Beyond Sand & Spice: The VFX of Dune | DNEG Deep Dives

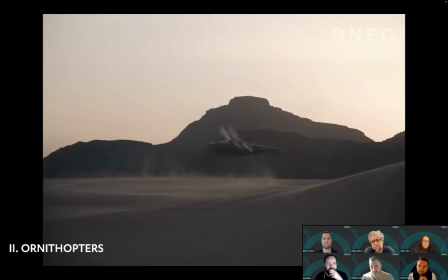So I really went into that kind of deep dive into that military idea of like in the engineering side, because that's what the whole film was about.
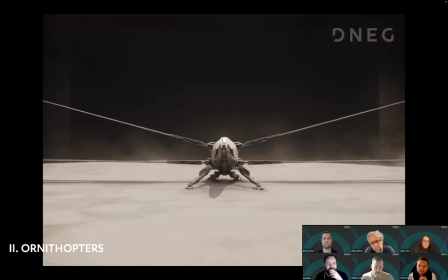It had to be real. It was definitely science fiction, but it couldn't be science fiction fantasy, so to speak,
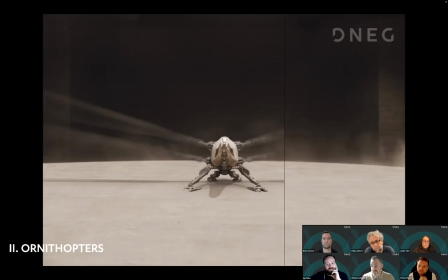as much as science fiction reality, which is a kind of what we're looking at.
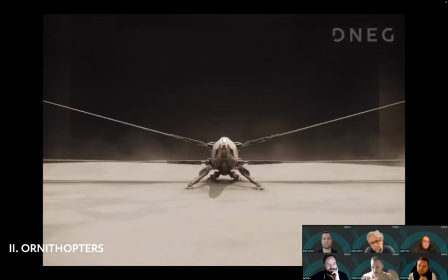So we went into this wing beats. We saw the skinniness of the wings needed to cause a lot more movement to actually push it in the air. We went for a lot of areas of, you know, how mechanical could it be? You know, how much performance could it be there? But really, when we started speeding it up, and we started looking at other different references, kind of just worked really, really well.
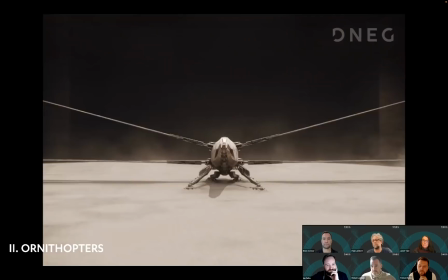It's like, you know, you wouldn't expect a big object which has wings to look at the small creature. You would look at a bigger wing, an albatross.
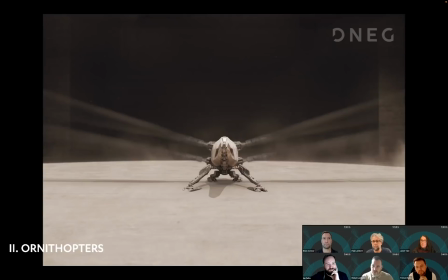You'd look larger wings could create more downforce. The wings were very thin, so you just couldn't create that logical downforce.
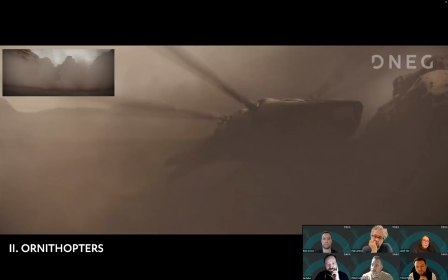So really, the faster you sped up and faster you sped up, and you went really, really fast, and it still didn't quite work.
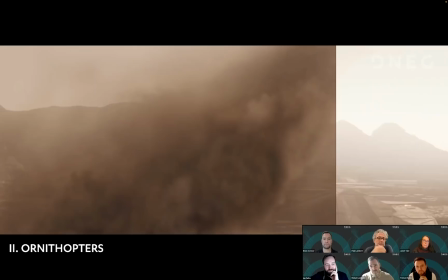Suddenly we went kind of supersonic. You know, you wouldn't expect a very, very large machine to travel that fast, but it just started to work.
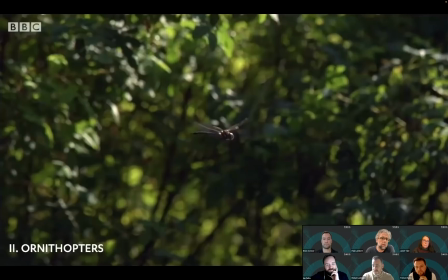You know, the references we had and the concepts we had from Patrice were incredible.
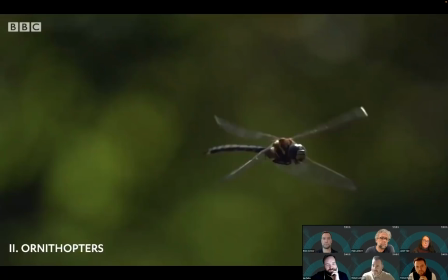We always look at, you know, creatures, and I think Paul said to me at one point, Denis was out in the desert and seeing creatures around that were slightly influential.
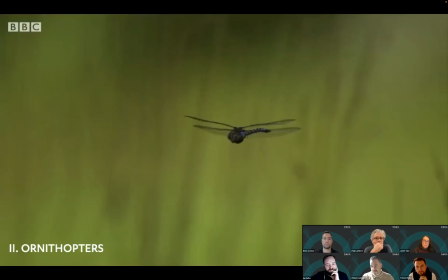So we tried to pluck out a few moments of reference there to see, but it's very military, so it's quite tricky. The emblem of the Atreides is this kind of big bird. We looked at those as well to see if that could do anything, but it was kind of not the right thing.
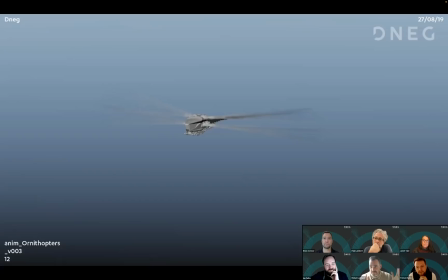But it was good to explore because it kind of shuts down the avenues of where you should be going. But yeah, once we started looking at hummingbirds and dragonfly, which is the opposite of the scale and the size of it, it just made sense, because what it did, it created this illusion of, oh, this could actually keep in the air.
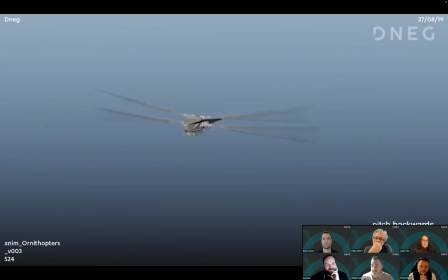This amount of speed could lift this fuselage so heavy in the air, which was a complete contrast to the size, but really, really worked. I think also we were fortunate this blur
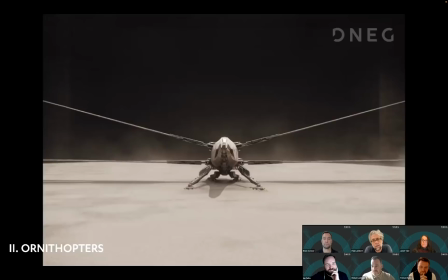didn't mean you focused on the wings themselves moving and the actual articulation, which could look a bit wrong. It was just such a visible object that you're like, okay, this mass of blur is keeping this alive and keeping the air. Mm. So when we started testing it, I realized quickly that all the wings are quite individual.
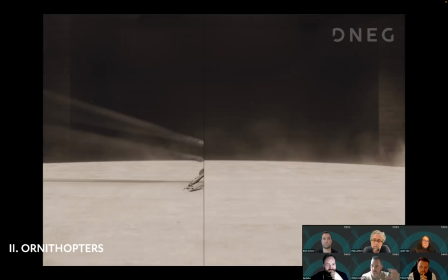And I think I was playing with Tristan and Paul, and we started splaying them a little bit and separate them more, saying, oh, that could have more maneuverability.
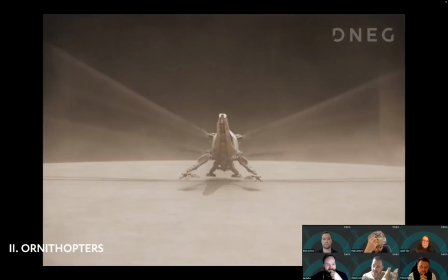It just didn't really work. It looked too thin. So we had to keep them knitted visually together to kind of cause that.
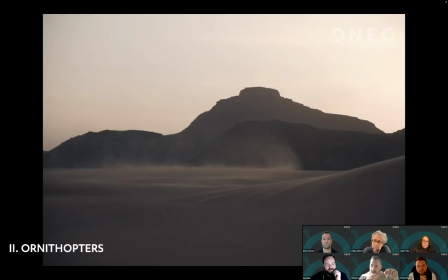So as we were going through, we started looking more stuff, and then we looked obviously at dragonflies, amazingly.
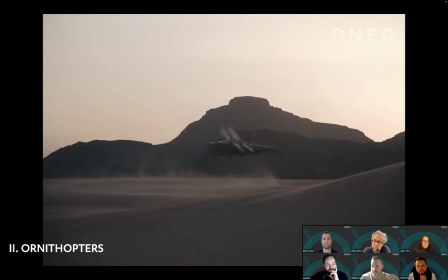Dragonflies have their wings attached to the back rather than the middle. But you could see,
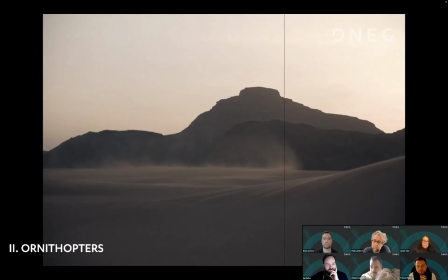you know, the relationship, the ratio of wing spread and blur compared to the size of the body was definitely going to work. And we started putting that on our animations, and it just started singing. It's like, oh, this is great.
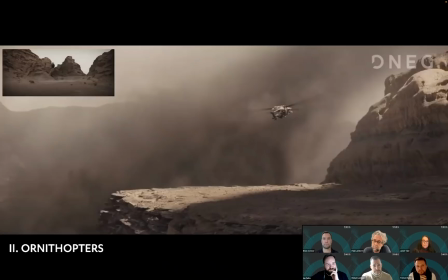And I was really proud because we'd solved it. And then we came up with like a movement Bible. So
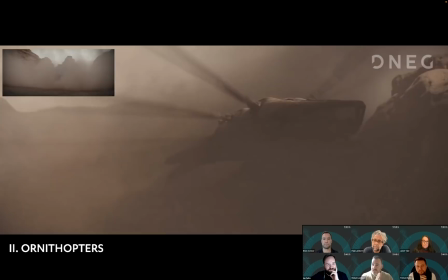I remember saying to Paul, let's try and work out every action it could possibly have, and we'll send it over.
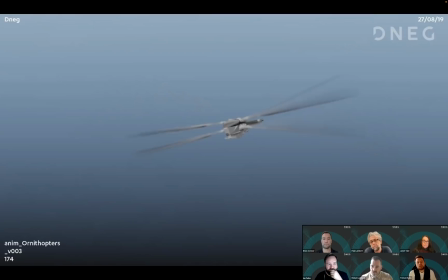Then you'll know, for me, I'm like, Denis could visualize and Paul could visualize what it should look like when it's doing a certain performance. And once you solve those angles and those kind of laws, you know safely when you go into shots, it's like, okay, this makes sense because we've worked it out.
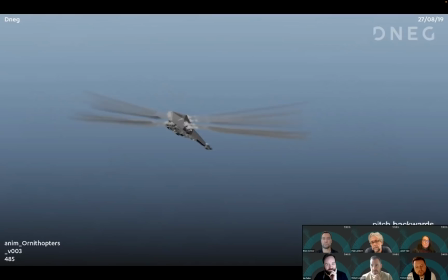But it was great. I mean, it's great going through Hummingbirds. It's great going through Dragonflies. I think the most interesting stuff we had was when we kind of set these laws out. It was like, okay, well, we need to go deeper. It wasn't just the wing beats. It was like, okay, if I want to go this way, does the wing beat spread? Well, it does.
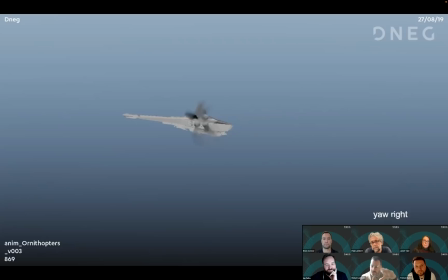But also the rhythms inside the blur have to change as well to show we can push more energy on that side, which shows it can roll a certain way. Then we started to get the good stuff. But that was really hard to actually work out in animation because you've got such density of keys.
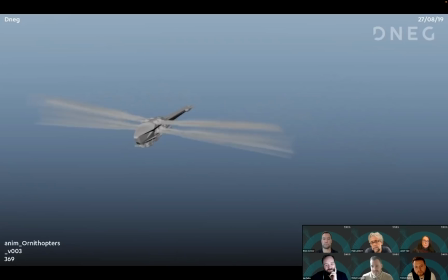So trying to get rhythms and scaling and moving those keys throughout, I was very, very tricky. So, right. But yeah, it kind of morphed from study, from the images, from like, okay, the engineering side. We did go into insects, but it was the engineering side. And then it kind of clicked.
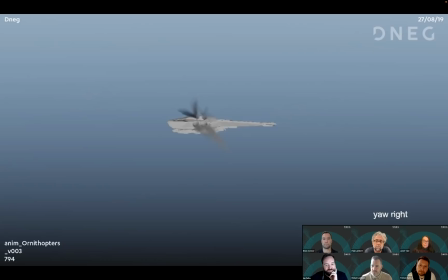I think the biggest compliment we had was, you know, it just made sense. And it's almost like you didn't question it so much. So I'm like, I mean, that's pretty good considering it's a giant buzzing military vehicle that everyone just thinks, oh yeah, that's how it was supposed to be, right?
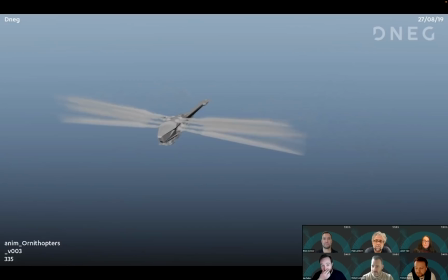So I think that's just from R&D and really, really, really pushing. I mean, Paul, guys, they're not taking any prisoners and how detailed and how good it has to look. So we had to do exactly the same, and if not more. This had to be completely beautiful.
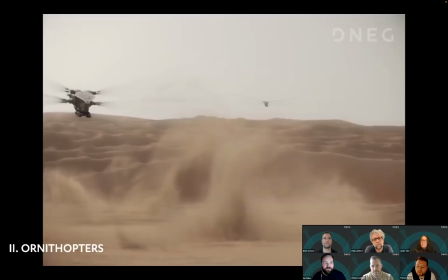And a few people have been asking in the chat,
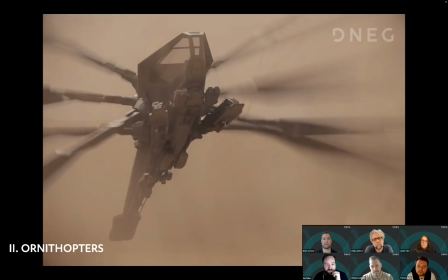so I thought I may as well ask now about how you did achieve that motion blur on the ornithopter wings, which is so beautiful.
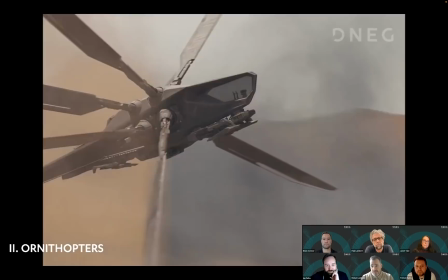Does someone want to jump in and talk about that, the technique you used there? Well, I mean, it's hard.
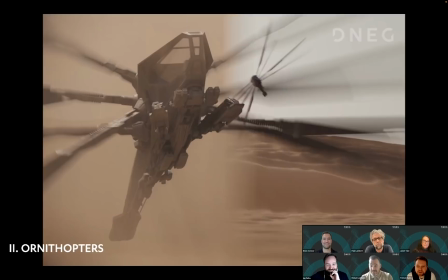It's a lot of rendering.
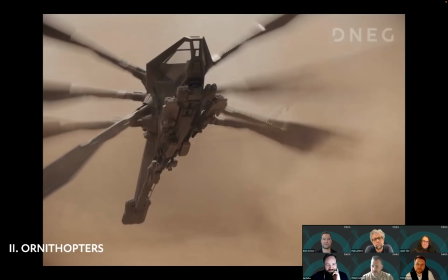Painfully. It's real. There's maybe 11 sub steps per frame, which are rendered out.
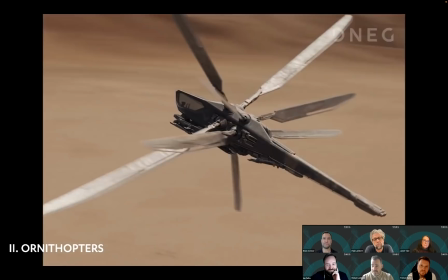There's a bit of comp work actually just to tweak a little bit.
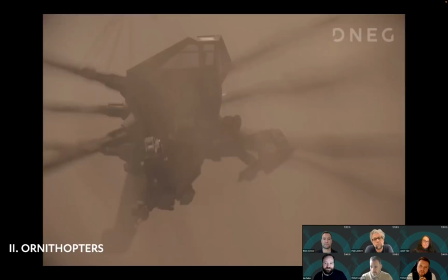There's a lot of shader work, getting these beautiful pings of highlights, which look amazing in the shots, but they are real.
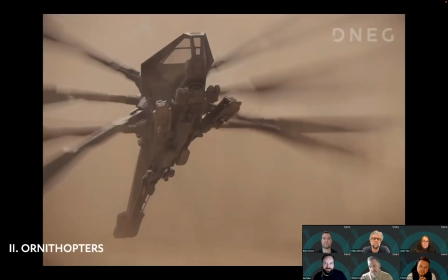They are blades that go up and down that fast.
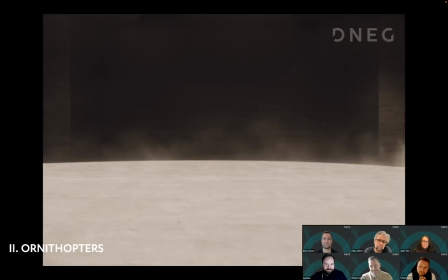Then they have a little bit of a figure eight, much like you get in a bird wing, but they're absolutely rendered.
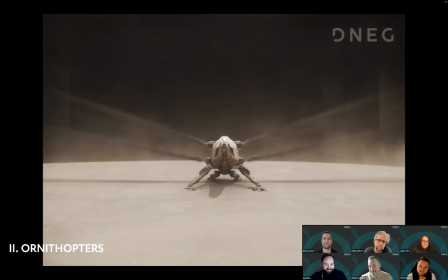So when we had shots of multiple ornithopters, you know, the rendering team was go, okay, let's just see how we get on with this one.
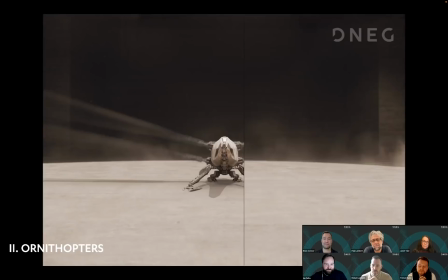But it was real, and it had to. I mean, especially when there's a change. Yeah, exactly.
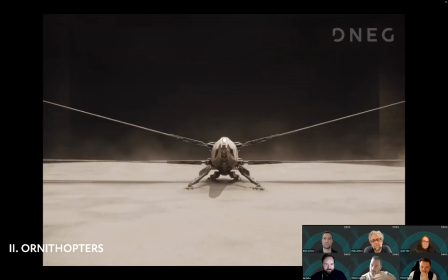Yeah, change the wings this way. But it had to be real. I mean, I'm not only changing the blur levels to motivate the movement,
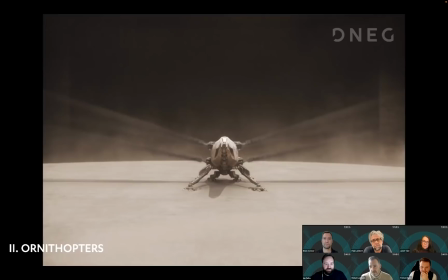so I'm rotating the wing angle, which has to catch different light and have different looks. So it's hard to cheat that really through, I mean,
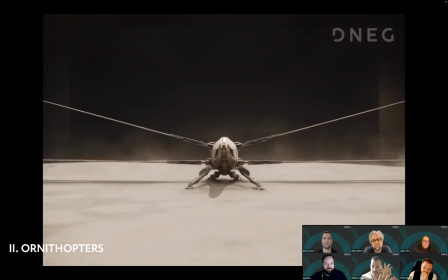as marvelous as 2D is and comp is, it's really hard to cheat that in space, especially rotating a whole ship around and changing the angle.
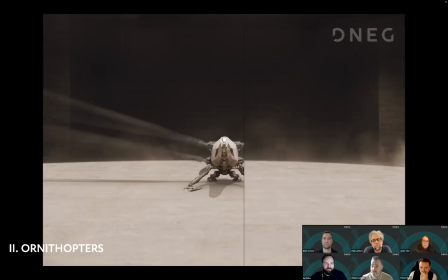It's some hard tricks to get that right. So it was done for real. Yeah, it's really right.
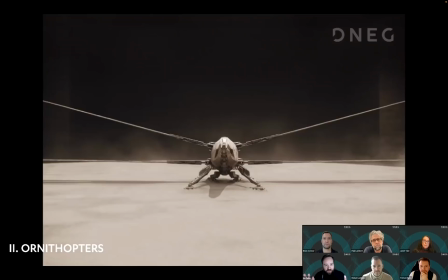Good. And Paul, one of the awesome things as well as DNEG's CG ornithopters is how they mix in
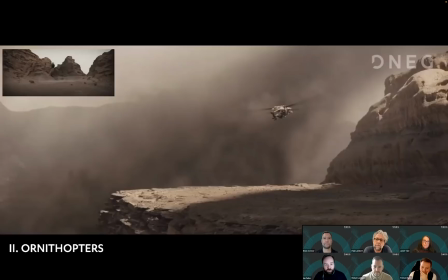with the practical full built ornithopter and cockpit sections.
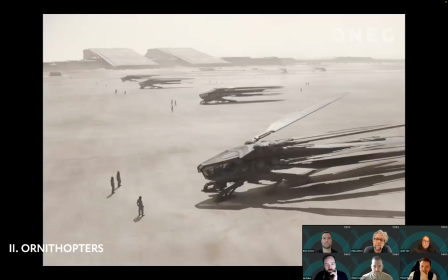Can you talk a bit about that crossover? Yeah, so
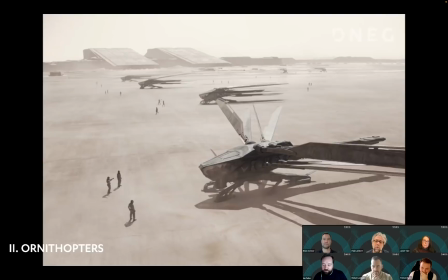Patrice, the production designer, had designed these amazing ornithopters,
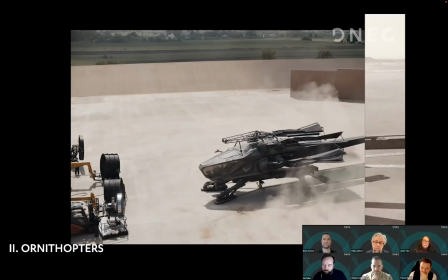and we built two 12-ton versions, which we took out to Budapest, and we also shipped one out to Jordan.
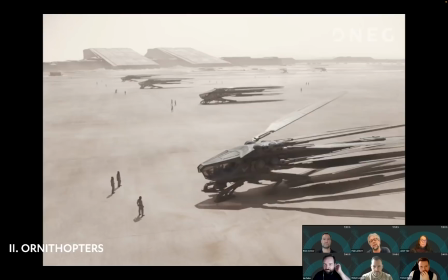You know, the idea being was that we would use these as set pieces, and we also lifted them up by with cranes.
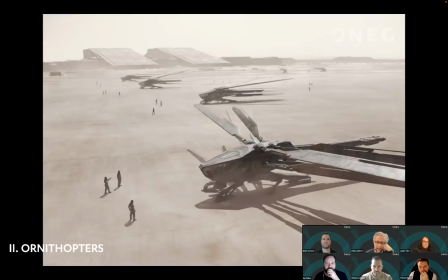The idea being to try and replicate when they land and take off.
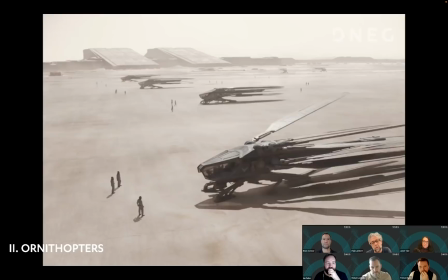Now, obviously, they didn't have wings, so on some of the shots, we added CG wings.
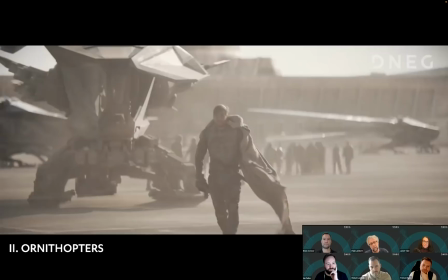But one thing which we were doing constantly was just blowing sand all the time
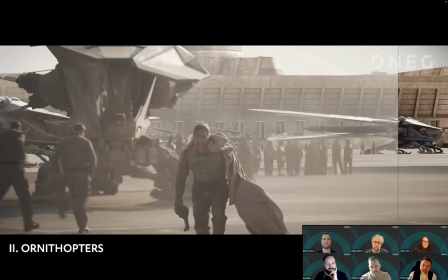to give the impression of all this sand actually being disturbed
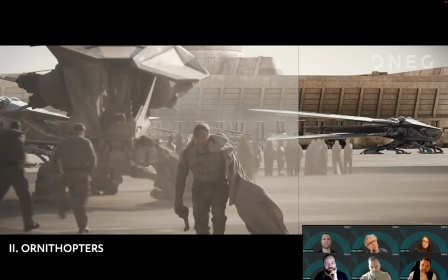when DNEG would put on the CG wings.